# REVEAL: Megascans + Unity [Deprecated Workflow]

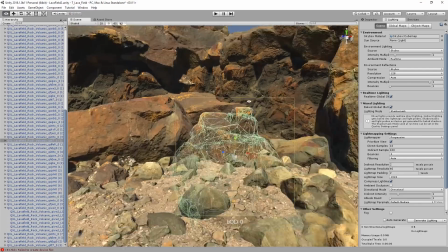(4:09)
I also use this opportunity to make small tweaks and adjustments to assets that I've already placed.
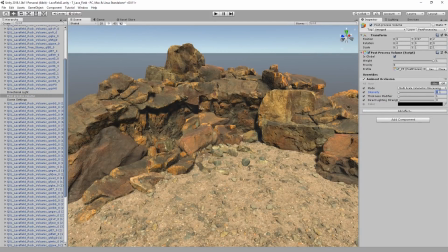(4:17)
Now that I have a bit of a base to work with, I'm going to go ahead and start playing with some of the post-process settings.
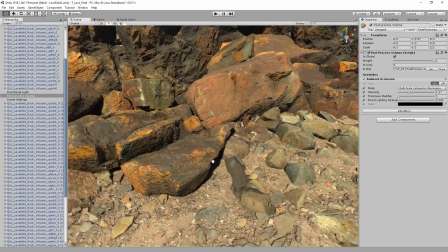(4:22)
When you do this is entirely up to you.
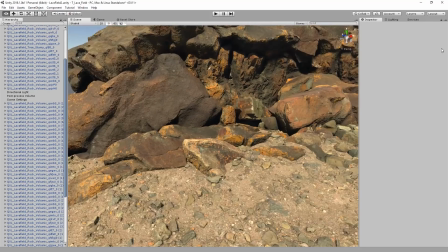(4:25)
I personally like to get a little bit of the groundwork laid out, and then do a first pass to help set the tone for the scene early on, and then adjust it as I get further along.
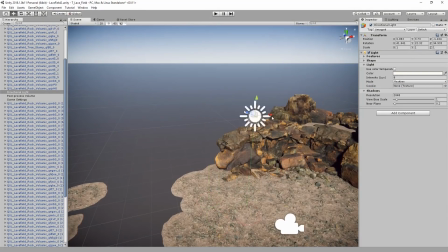(4:39)
Now I'm just playing with some of the directional light settings in the scene.
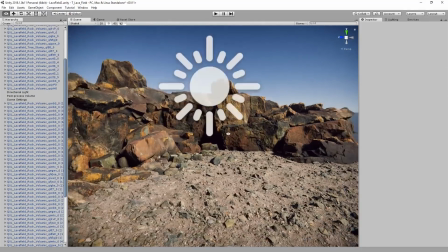(4:42)
I'm giving it a more dramatic angle, adjusting the temperature for a warmer look, and increasing the intensity.
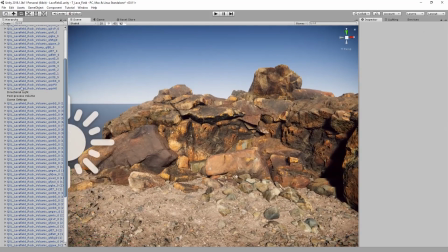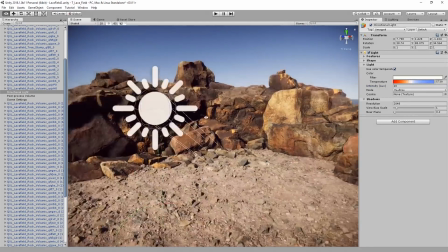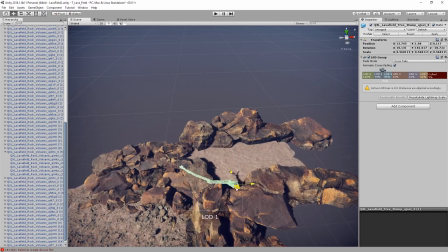(5:00)
All right, let's start getting some trees in there. I'm placing a tree in the upper area I created earlier to help break up the silhouette of the rocks.
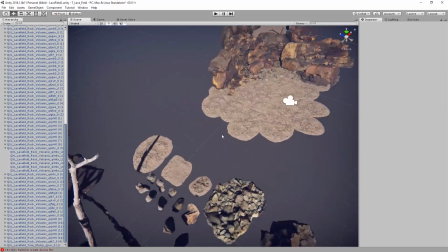(5:07)
I'll add some more rocks and vegetation later on to help push this further.
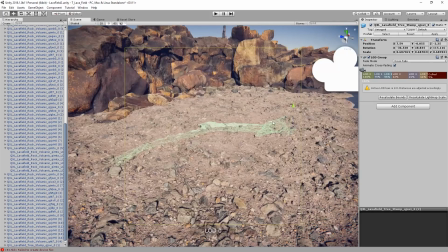(5:12)
Now I'm placing the same tree in the main play space on its side to start adding some interesting detail to the ground.
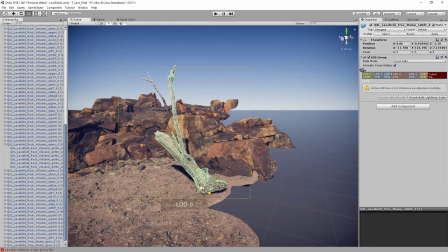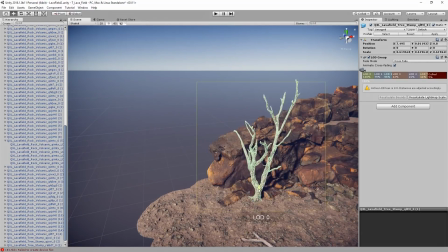(5:24)
As I place a couple of standing trees, I'm moving them around and adjusting the scale and rotation to try and find a placement that I'm happy with.
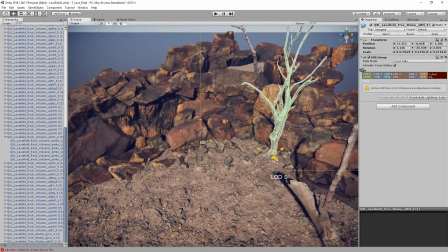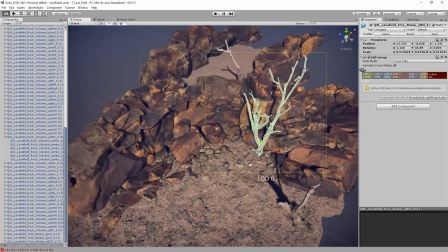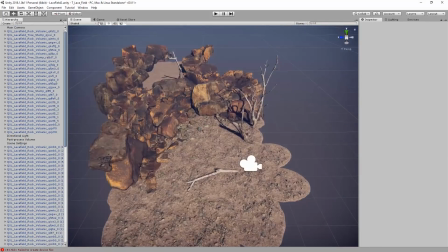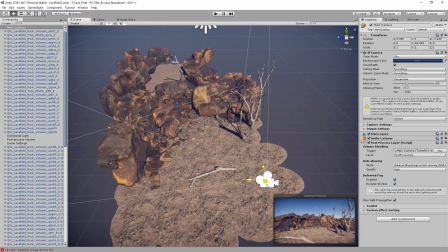(5:47)
I've positioned the camera back to show most of the scene, so that way I can check on my composition from time to time.
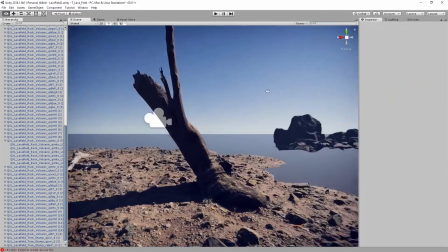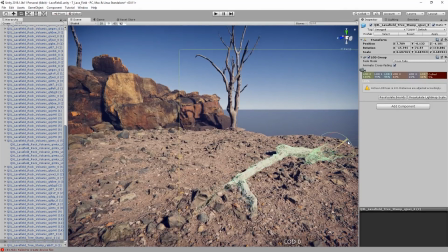(5:58)
After moving the tree on the ground, I feel like I have a pretty nice balance of the trees placed in this scene.
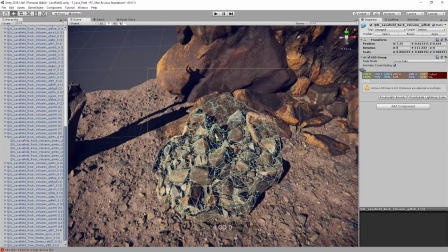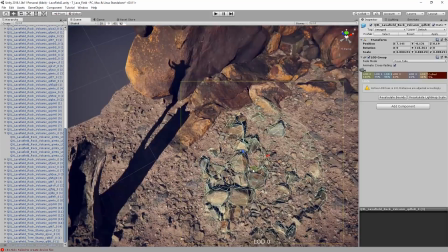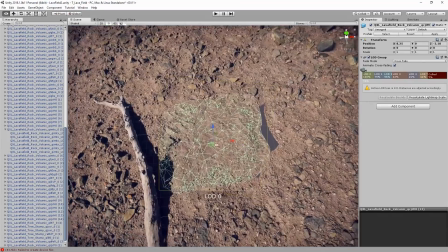(6:13)
Now I'm going to swap out some of the ground assemblies with a less rocky variant.
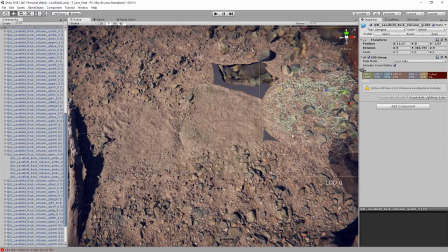(6:17)
This will help break up the ground visually, but I could also use it as a bit of a path or trail for the player to follow if I wanted to.
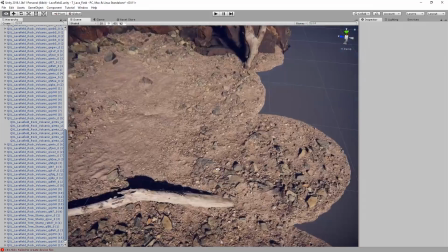(6:25)
Since the sandy ground asset has a bit less height to it than the rockier one, the base of the fallen tree has become visible.
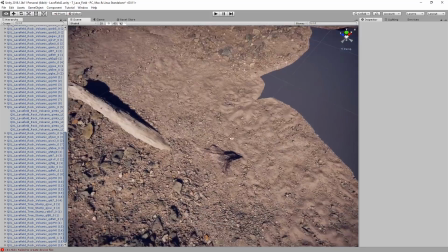(6:31)
So I'm just going to play with that a little more and sink it back down.
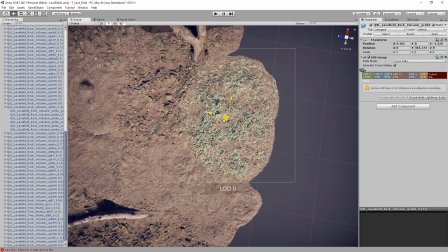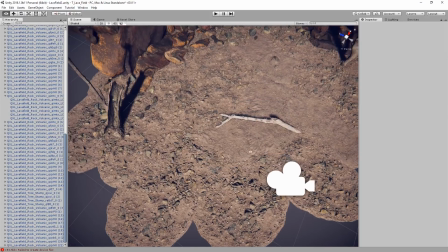(6:43)
Like before, I'm just duplicating and rotating to keep things from looking too repetitive.
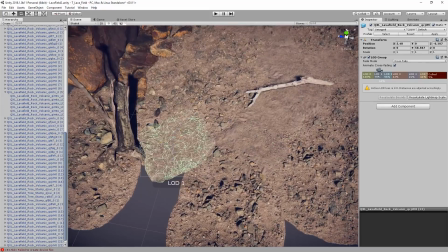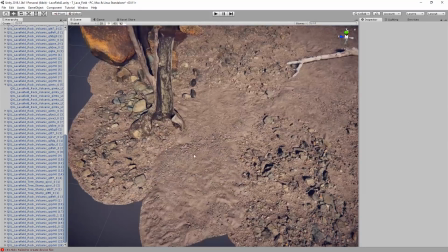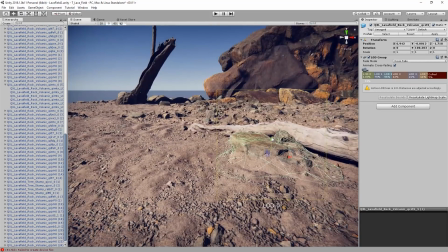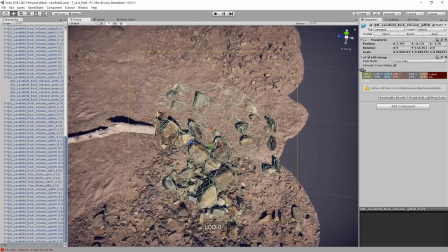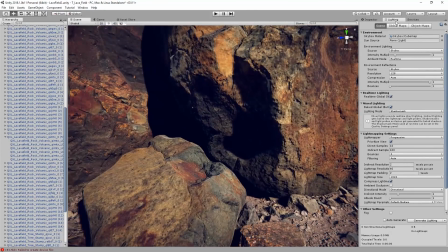(7:13)
I noticed that the shadowed areas in the scene are a bit too dark, so I'm going to change the environment lighting from skybox to gradient.
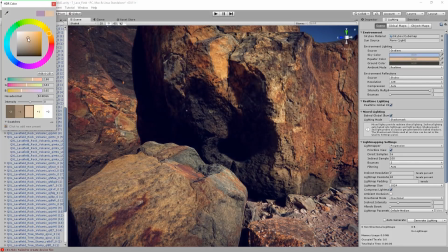(7:21)
This will allow me to have a little more control on the ambient lighting. With the values I chose, the shadowed areas are a little more visible, and there's also a bit of color as well.
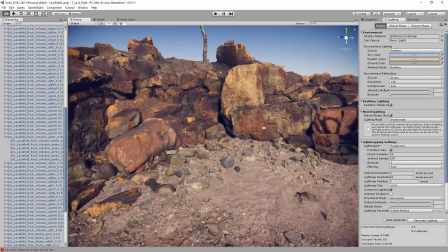(7:30)
Now, if I was creating this for a game or a similar project, I would probably use an HDR sky for both the skybox and the environment lighting.
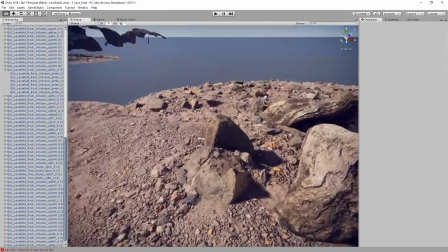(7:38)
But for the purposes of this tutorial, we're using the standard gradient sky with Unity.
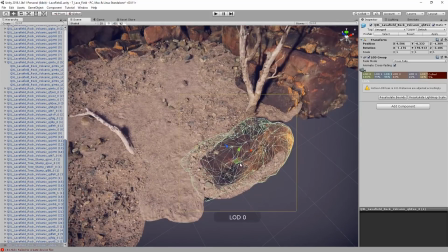(7:44)
Now I'm going to further break up the ground by adding some more of the volcanic rocks around. One of the cool things about using the ground assemblies is the unevenness in the geometry.
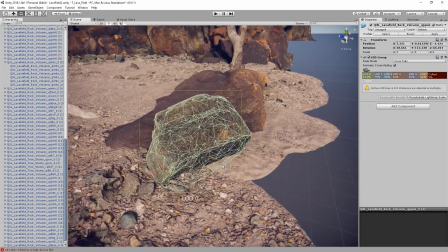(7:53)
This allows you to get some nice looking shapes in the rocks as you raise or lower them into the ground.
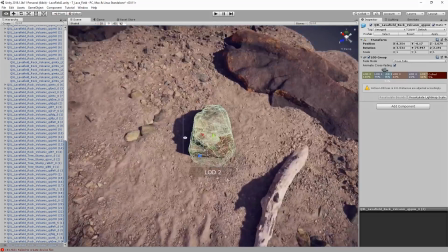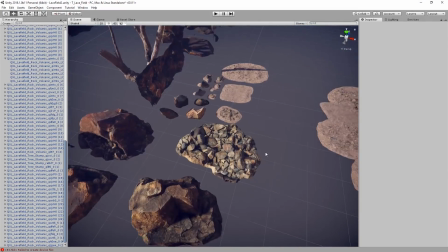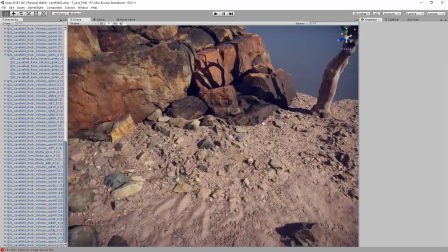(8:07)
Here's an instance where I thought a rock might work in one area, but quickly decided it would be better off up against the rock face instead.